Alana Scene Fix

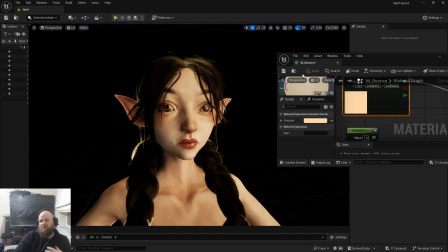And now we're actually giving a bit of colour to a skin because we're adding warmth into the skin. So that's with that pinky kind of orangey desaturated colour there. And if I plug back in
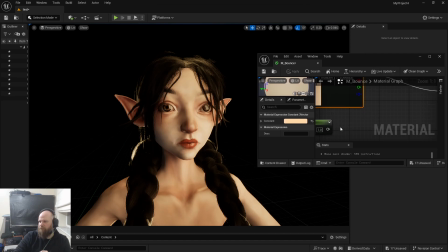that straight up white constant, so even the colour of what you light with is important. And again, this is really subtle.
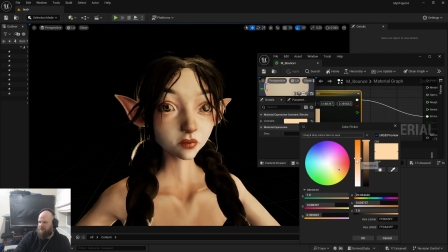It's more towards the white than anything else, but you know, if I desaturate even more towards white and then apply that,
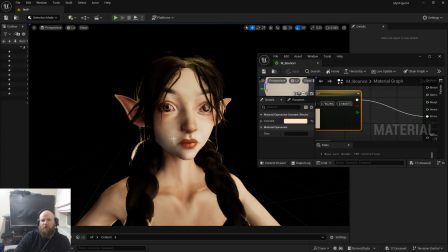lightens up a little bit more, but we've still got that warmth into the skin.
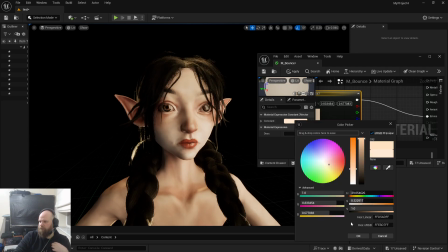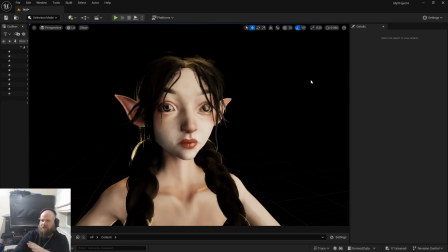See what I mean? So you can, even with that little light there, you can add quite a lot, which is then why we've got that cool light to the left hand side that's bouncing a bit of cold here, and then we've got the nice warm light behind it. Or even you could put that, you know, you could do whatever you want.
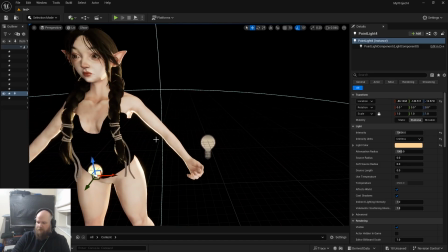You can even, if we just copy this, I'm going to bring a light in to only affect her ears, essentially.
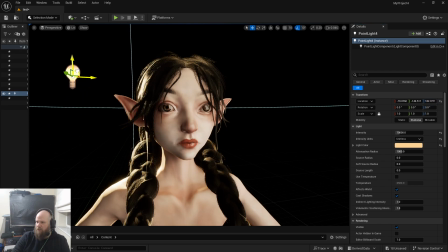I want to pick up on some of those ears.
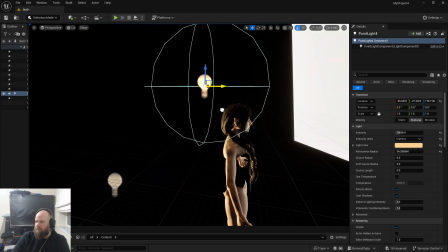Where are we? There we are. So I have to manhandle it into place first.
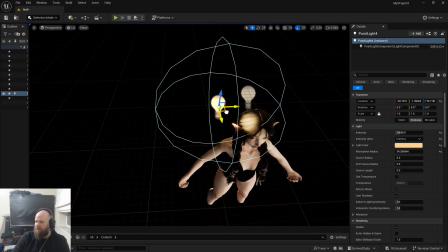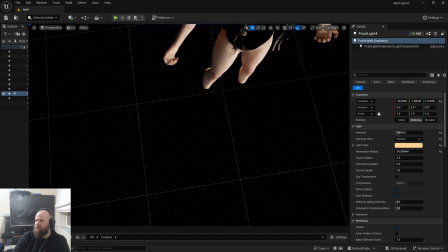That's 2 in front of the ear.
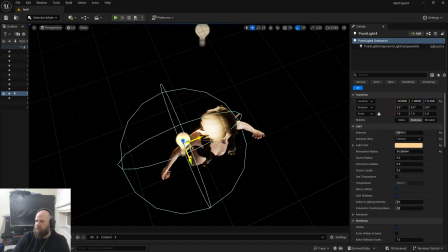Yep, it's 2 in front of the ears. There we go, behind the ears.
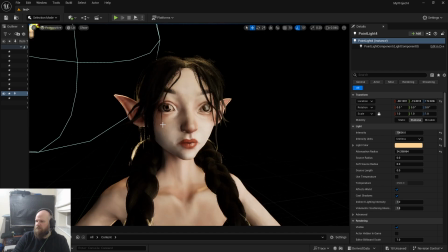So you can see it's not really affecting much here. It's just adding a little bit of something onto the ear there.
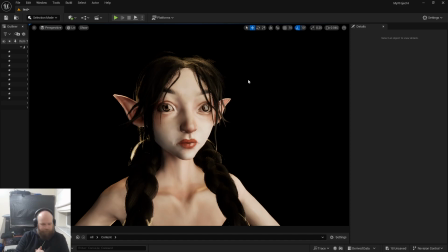So lots of fun stuff you can do. So that's the lighting stuff. And again, you experiment with that. I think for me, one of the main things with this, if you want to go for something a bit more towards softer, it's kind of realistic, is that bounce board, that soft light coming down.
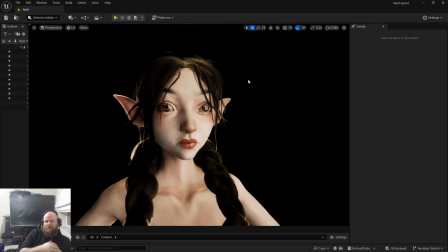Because a lot of the other lights, the shadows are really, really sharp. And the directional light is just a little bit too, I don't know, not great for this kind of situation. Now, if we'll just do that save. Now, if we want to actually give ourselves some daylight, like we want to make it look like it's outside,
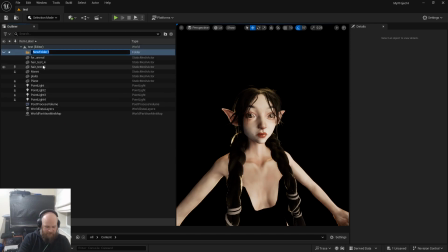what we can do is I'm just going to make a folder and stick some of these lights in. So, studio lights. That's all. Do my typing thing there again. Studio lights. There you go. So
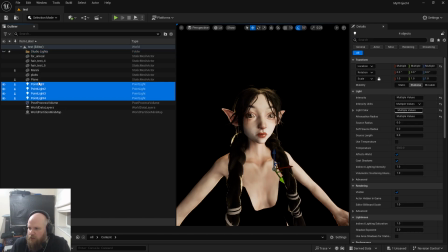I'll stick all those lights in there, as well as that plane. Is that my plane? Yep. Stick that in there. Cool.
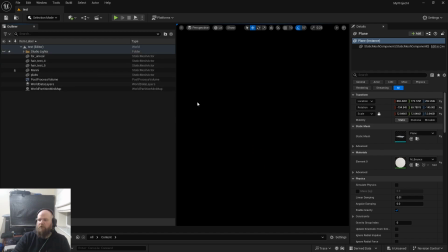And then I'll hide that. And then what I'm going to do is start bringing in the elements to make an exterior lighting thing.
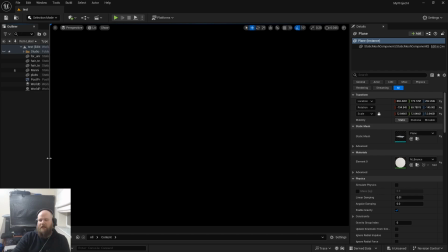Now, if you remember, we did do the HDRI stuff. That does help. What I've done there with the studio light setup stuff is similar to some of the results you get from HDRIs, but obviously we can control it. But to get a really generic outdoor lighting inside of Unreal,
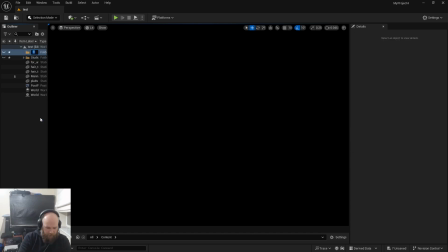I'm going to do another folder, call it outdoor lighting. This is where we use a directional light. So I'll put in a directional light. There you go. Oh, that's strong, as you can tell. But directional lights aren't good on their own.
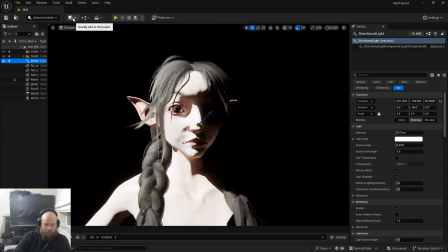They need other things to help them work. And those are a skylight. There we go.
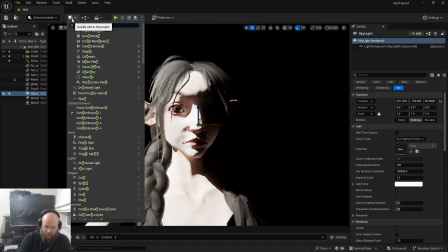And then you need an exponential height fog.
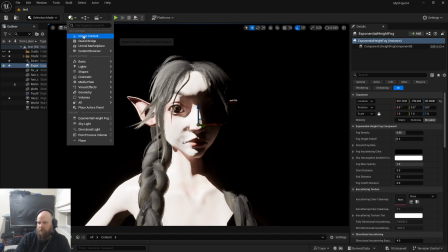I don't know, I'm looking at the search bar. Volumetric clouds.